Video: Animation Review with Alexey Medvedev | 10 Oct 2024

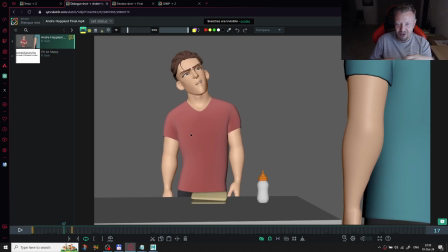your body mechanics in general, because sometimes
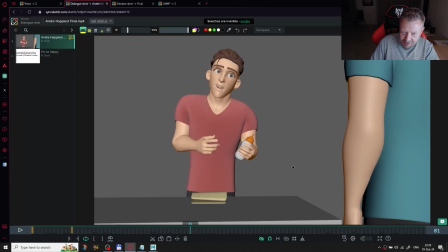there are a couple of things I think here. When he's taking, for example, this bottle, I can see that all the body,
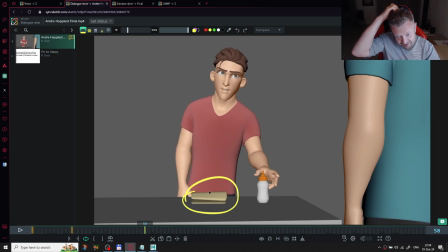including this, including his pelvis and hips and legs, are moving forward with this hand. But if you
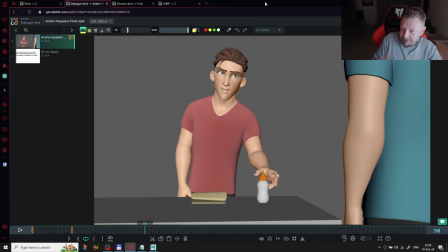try to repeat it in real life with your body, you will find that your hips will
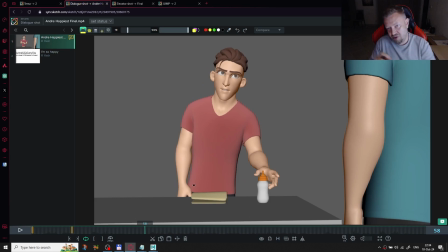moves backward, so opposite direction with the hand. That happens because of the center of mass, yes, and when you're moving, when you're trying to
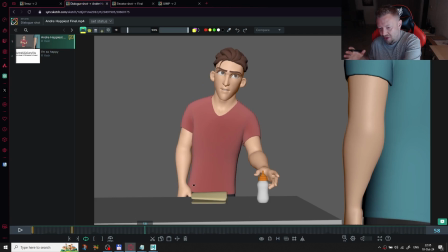take something, you should shift the weight in opposite way, because he is not only using his hand, he is also using his whole torso and butt and chest.
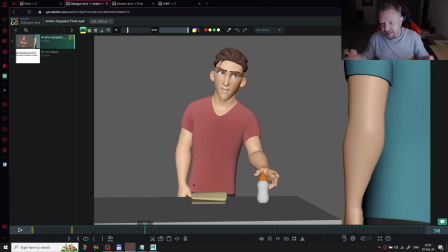And that has a quite big weight, and he need to shift the rest of the weight with his legs backward. So this is the really first note. When you animate the character,
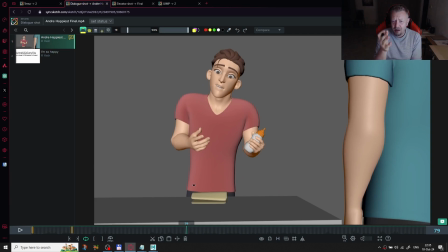couldn't see his legs, but it doesn't mean that we will not feel that.
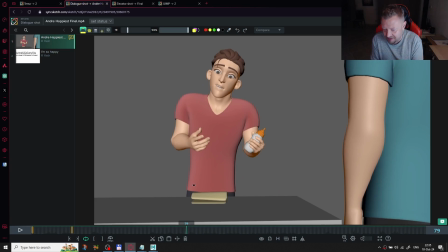So we need to animate the character even if he is sitting, you know, even if we seeing only his head, we should to animate whole the body,
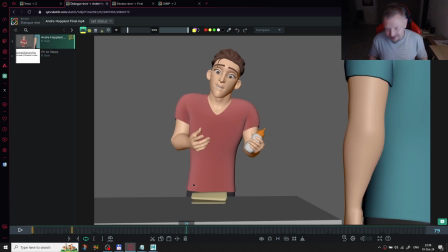because the audience will feel that will feel that something wrong downstairs happening. So with these hidden body parts, especially if he's standing on the legs, it should be done pretty clear here.
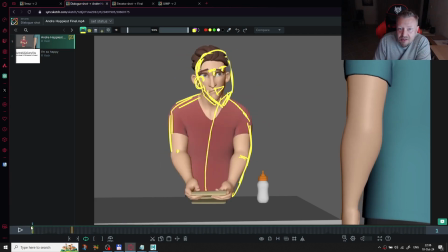Let's continue watching.
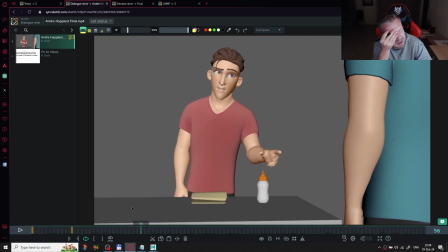So I want to talk about the let me check this word.
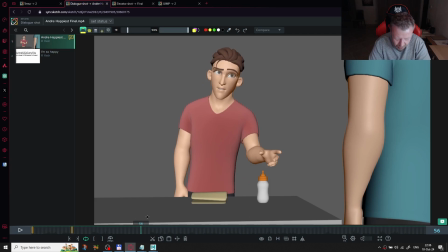History. Strengthening of action. So we need to increase the action here,
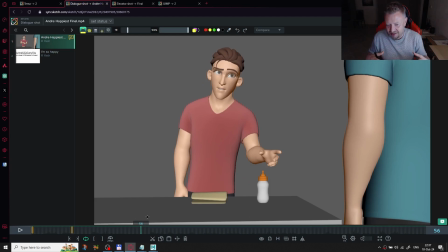and we need to develop his gesture and develop his feelings during the dialogue, because he is raising his voice to the end of this scene.
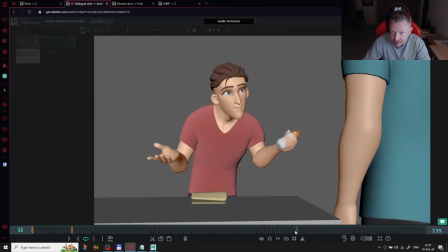Yes, I'm so happy, I'm the happiest, I'm happy.
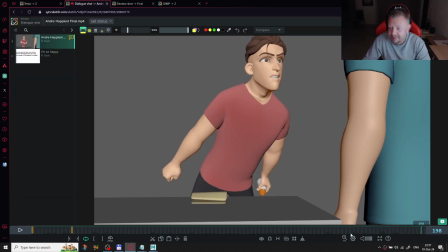Yes, and
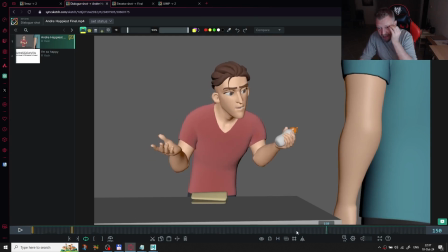the second general thing, I cannot feel this subtext in his body.